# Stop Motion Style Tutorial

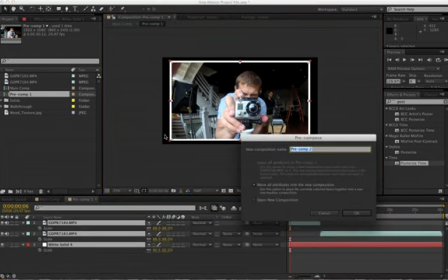246s
And I can take all these guys and I can even pre-compose these so that that's a solid.
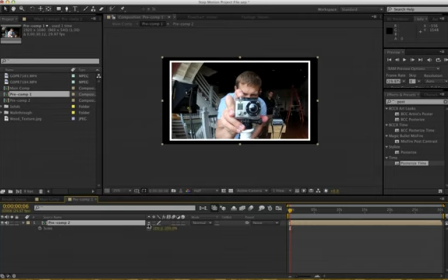251s
You know, now I'm working with this solid object. I'll scale this guy down just a little bit, maybe even just down to 90%. And what I want to do is I want to apply a wiggle to this, but I'm going to be doing it to the position first.
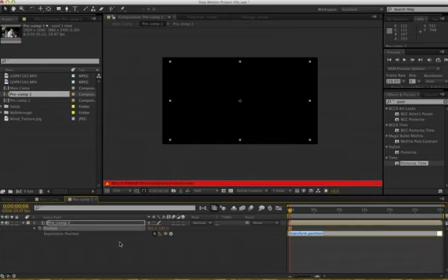265s
I'll bring up P for position. Alt-click will bring us up, and we'll just type wiggle, and then in parentheses. Remember, with a wiggle, it's oh my, how often, and then how much. So how often, you might think, oh, let's not make it too crazy,
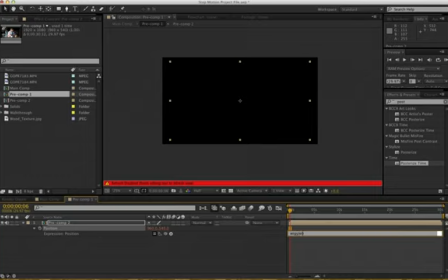281s
but since we're going to want to have it be kind of jittery and have the picture really move all over the place, we want this to happen quite a lot. So we're going to go 5 times per second. So how often is 5 times per second?
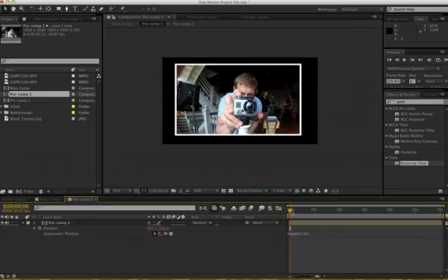293s
How much? Let's just say 40 pixels here. So Now it's going to be a little bit everywhere here. I'm just going to save this. Okay, so it's wiggling all over the place. Let's do the same thing with rotation here.
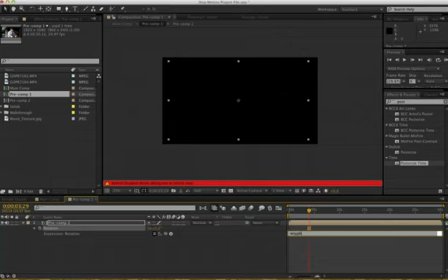306s
Hitting R to bring the rotation up, and Alt click to bring up the expression. Again, let's type wiggle, and let's do this again 5 times per second.
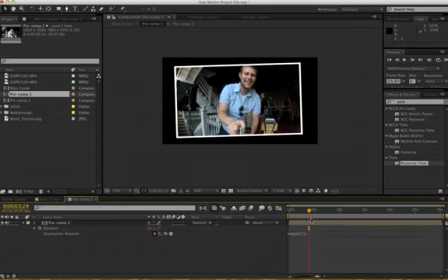315s
Let's just do a rotation of 3. Take a quick little look and see what we got here. Bring in my endpoint and shift 0 or 0. Okay, so it's a little too wiggly, obviously, now to be visible, or I'm sorry, to be attractive if we were playing back the video in real time.
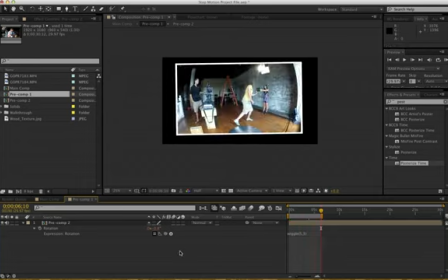334s
But what we want to do is we want to add that Posterize Time so that it will have more of a stutter feel.
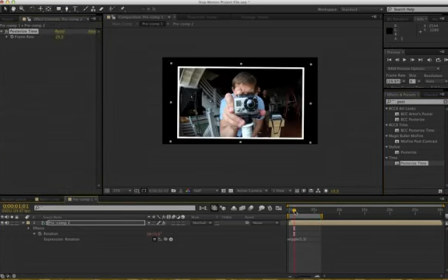340s
So we can go ahead and drop on our Posterize Time, and as we see here, holding down, doing a little RAM preview, it would appear as though nothing is really changing. And the reason for that is that it is changing.
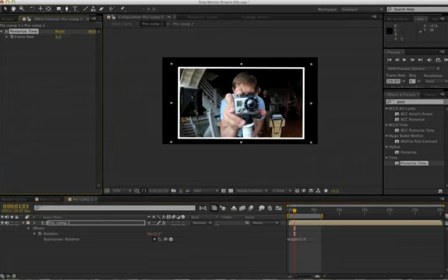360s
Well, I'm sorry, we have to do the 6 first. Basically, if you apply it, your video is going to be now playing at 6 frames per second, but your wiggle is being applied to the video just like this is being applied to the video.
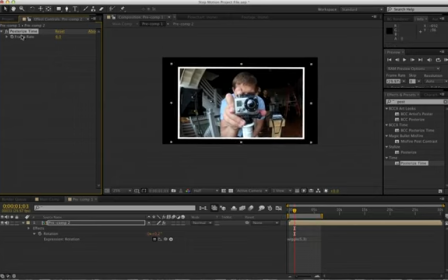375s
So the wiggle is not going to be affected by this Posterize Time. That's what I was meaning to show you. So let's get rid of this, and again, we're going to pre-compose it another time. And I'm moving all of the attributes again into a new layer. So now this wiggle is actually part of the layer.
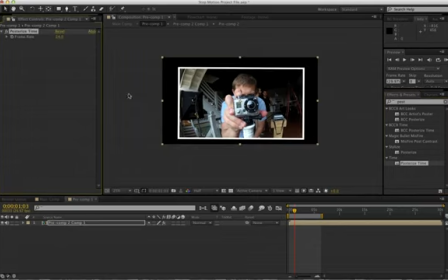391s
With that all bundled and nestled together, let's apply the Posterize Time to all of it and making it 6. Now let's do a RAM preview, and we're going to see that we get more of a stuttery feel, which is what we want. Okay. Next thing that I want to do is I'm just going to create a new solid.
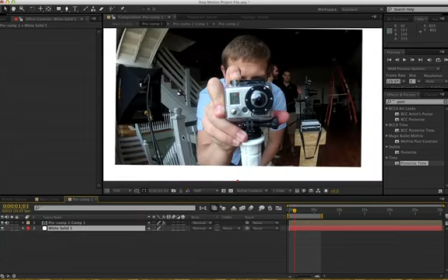411s
I'm going to make it white, drag it below, and I just want to create a maybe not white is maybe not the best choice.
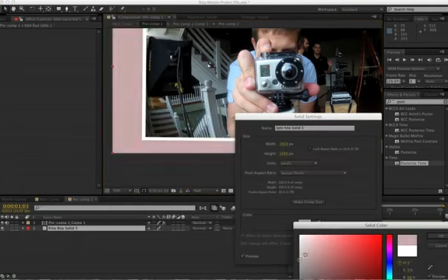418s
Let's just do like a gray or something.
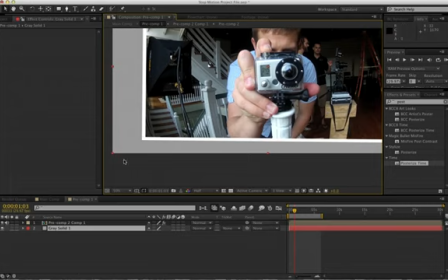422s
What I want to do is I just want to add a quick little drop shadow here that's going to differentiate from one to the next as we have repetitions behind it. So let's just right click here, add a quick layer style drop shadow. Okay, and what I'll do is go drop shadow.
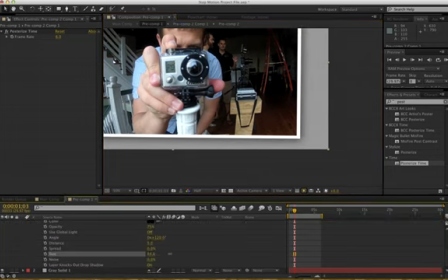439s
I tend to like to bring the size up and then the opacity down. Oftentimes I'll actually kill the distance altogether so it's not leaning towards one side.
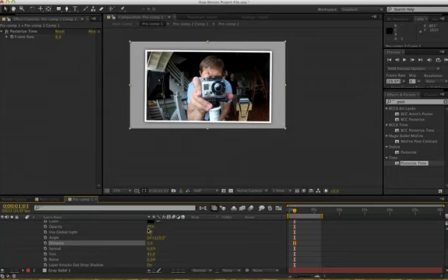451s
It's literally just creating a presence around it. And then let's turn the opacity way down to 20.
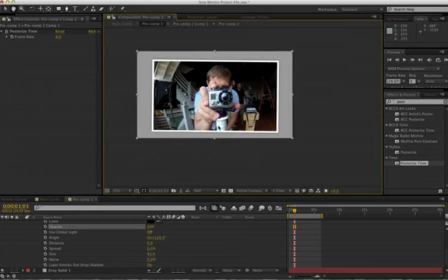456s
And we're going to see why in a second. Okay, so now with that all done, we have our pre-comp, we're all good. And actually, let's go back in. I want to get rid of that gray. Now that I'm done, I just wanted to see it on that.
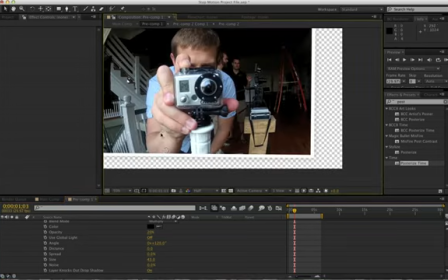470s
I suppose I could have just chosen alpha, but I want to make sure that I could actually see what I was doing there.
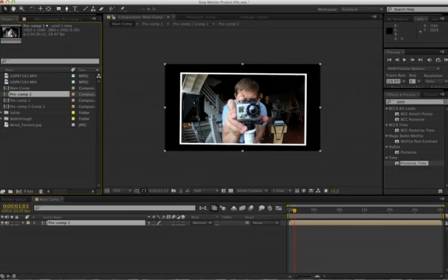475s
Okay, so now with this done, let's I'm just going to drop in a wood texture in the background here, just to make it look as though it's almost like on a table of some sort.